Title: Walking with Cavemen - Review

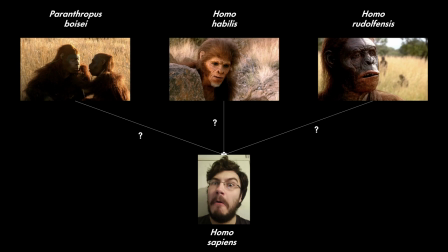8:09 Now, judging purely from the genus names, with some very common knowledge, the average person can probably rule out one of them immediately,
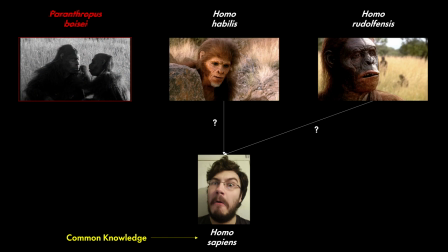8:21 essentially taking us down to a 50-50 situation, so the mystery element isn't as strong out of the gate.
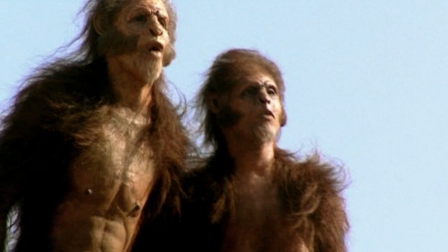8:29 To further kick this episode while it's down, we later see that of the remaining two,
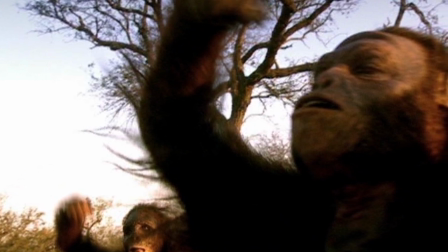8:35 one of them is barely even in the episode, which suggests it's probably not that one either.
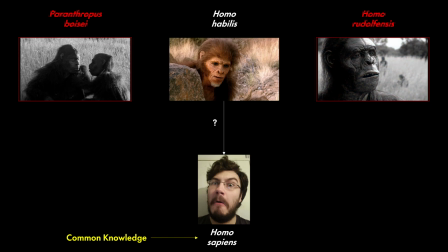8:43 So that leaves one. What a mystery indeed.
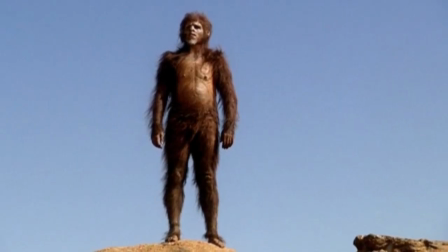8:47 Okay, maybe I'm being too harsh. I at least praise them for tackling this angle, even if it didn't really work out that well.
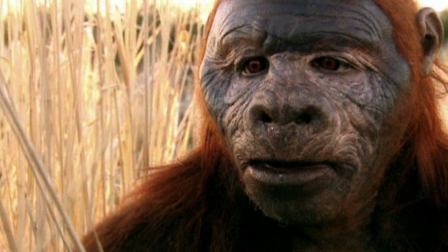8:56 The first of the three ape men,
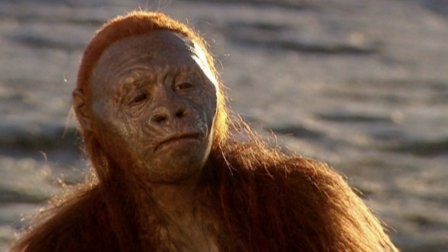8:59 Paranthropus Boisei, has a cool design, but something about it just doesn't look convincing to me.
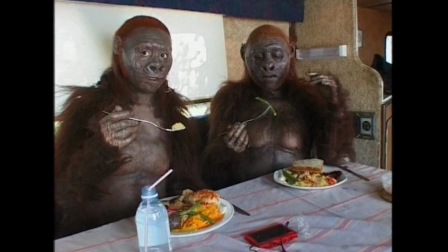9:06 Maybe it's just because I've watched the funny behind the scenes video on the DVD of the actors trying to eat whilst in costume.
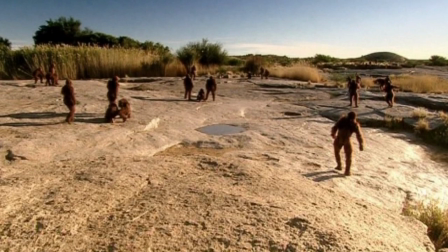9:13 Yeah, I suppose I can let them off. They live in a harem system, with one dominant male mating with several females.
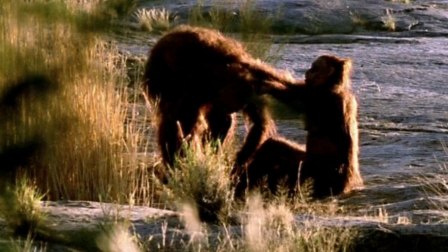9:20 The arrival of a new female spurs the male to ditch the elder female.
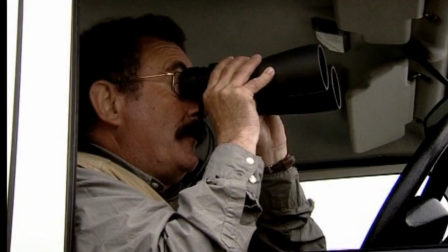9:25 Meanwhile, Winston is just watching this adultery through his binoculars.
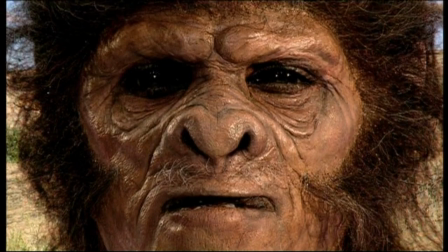9:30 We then meet Homo habilis, who catches the pervert in the act and attacks his jeep.
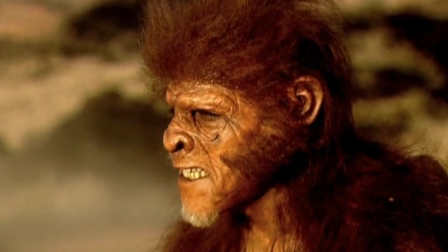9:35 The makeup on the habilis looks really unkempt and does a good job of reflecting
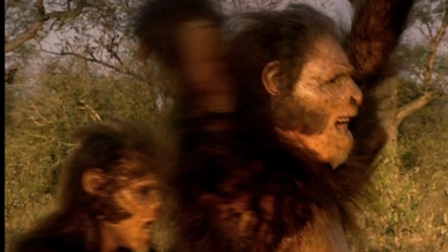9:40 their more savage and reckless nature in comparison to the more laid-back Boisei.
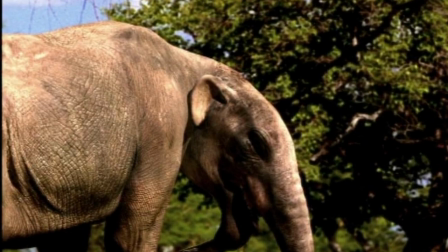9:46 After seeing more stock footage from Next of Kin, we are briefly introduced to Homo rudolfensis,
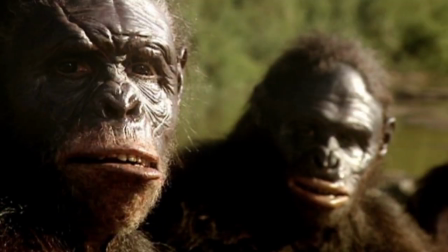9:53 who honestly just looks like the Australopithecus. They might even be the exact same, honestly.
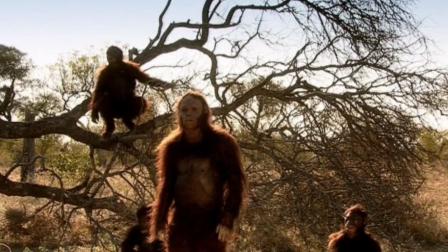10:01 As such, I have nothing to say about them.
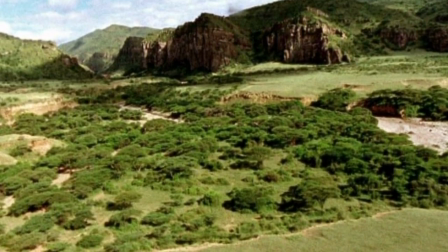10:05 We then have another sequence detailing how the drying climate of the Ice Age resulted in the spread of grasslands,
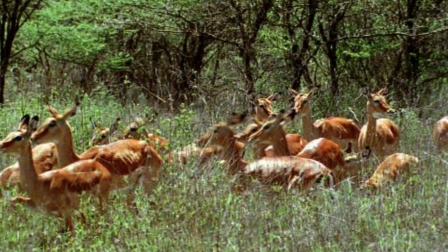10:11 and therefore ruminant herbivores whose multi-chambered stomachs can process the gritty, low-nutrient grass.
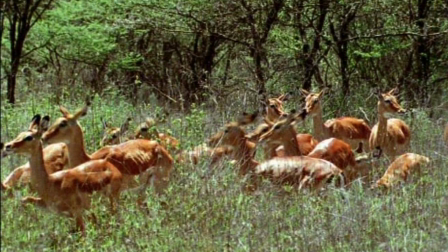10:19 And boy, do they go into detail.
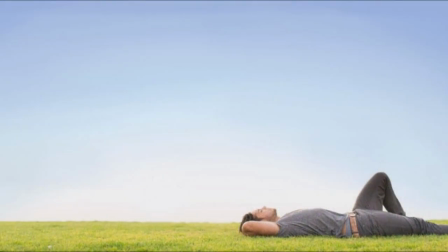10:22 You know, I could have lived my entire life blissfully unaware of how it would feel to be a turd.
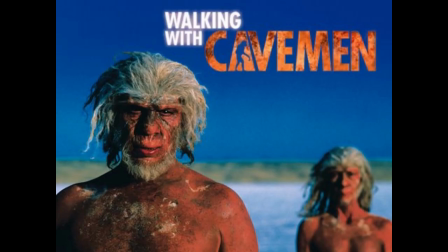10:30 And yet, walking with cavemen decided, no,
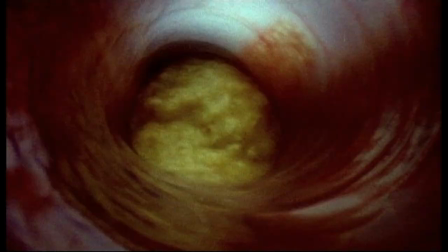10:34 you will learn about how animals digest grass from within an antelope's hole.
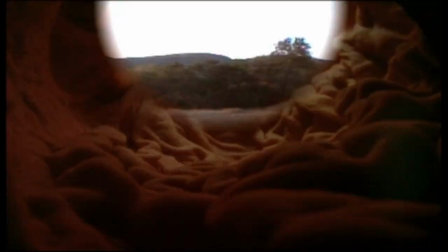10:40 Is this walking with or the magic school bus?
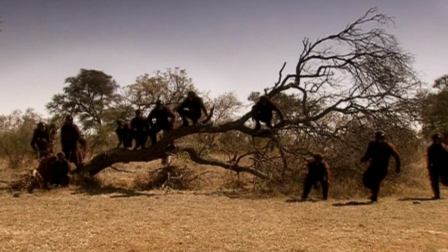10:44 Jokes aside, I do appreciate that they are explaining the science behind it and how ape men have now diversified,
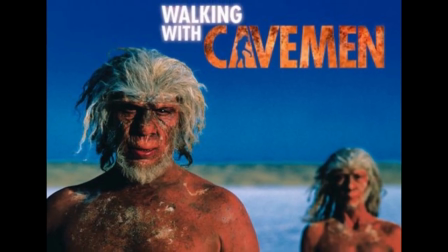10:52 but this highlights a big problem with cavemen. Pacing.
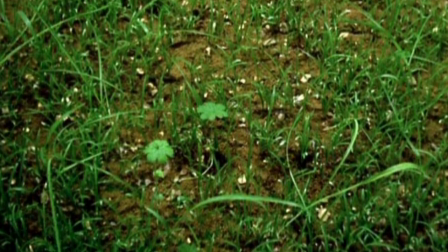10:56 This sequence on grass really has very little to do with human ancestry,
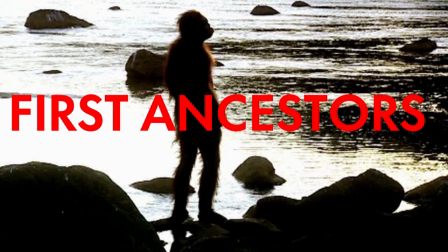11:01 and I felt that the previous episode already did a good enough job explaining how the drying of the climate led to the spread of grasslands,
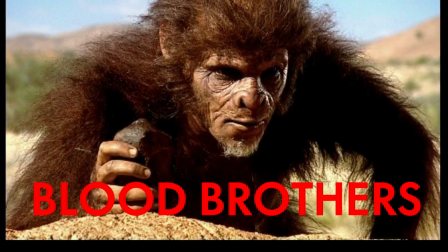11:09 so I'm very confused why this episode decided to go so in depth.
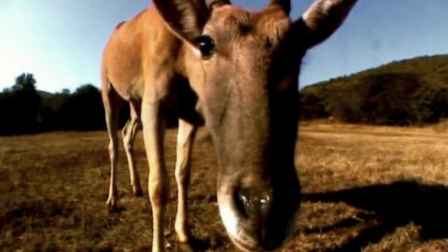11:16 Cavemen has a few scenes like this, and they just really break the pace of the episodes.
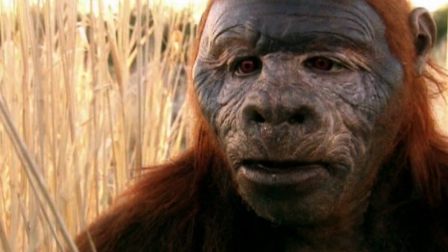11:22 It's interesting seeing how different the ape men are,
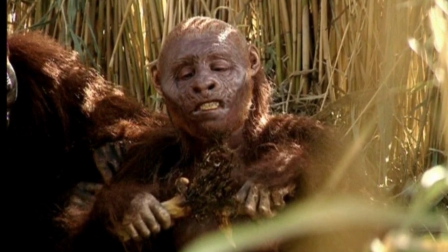11:25 as the Boisei are shown to be herbivores specialised in eating tough plants, whereas Habilis are shown to be generalist omnivores.
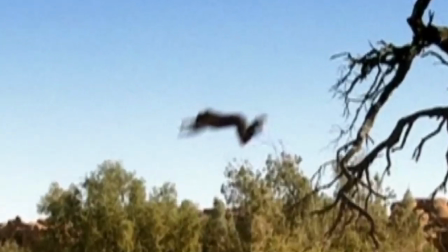11:33 I like that we first see them raiding a bee nest before following vultures overhead to a deer carcass.
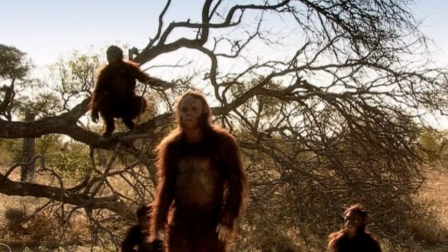11:42 We then get a proper introduction to Rudolphensis, 18 minutes into the 30-minute episode,
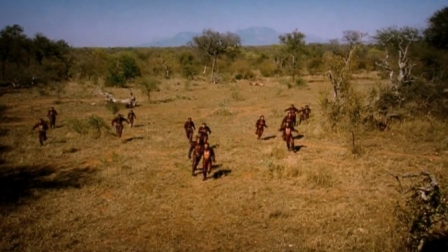11:49 who challenge the Habilis for the carcass before both troops are scared off by a lion who kills the lead male Habilis.
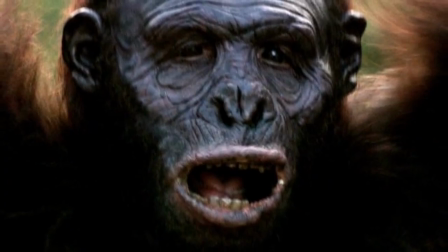11:58 This is the only time you see Homo Rudolphensis, by the way.
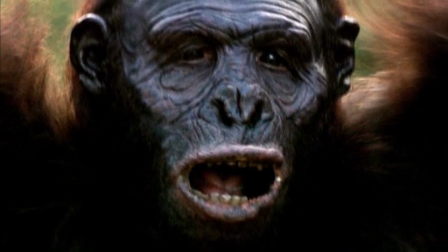12:02 Really feels like they just threw in another ape man just for the sake of it.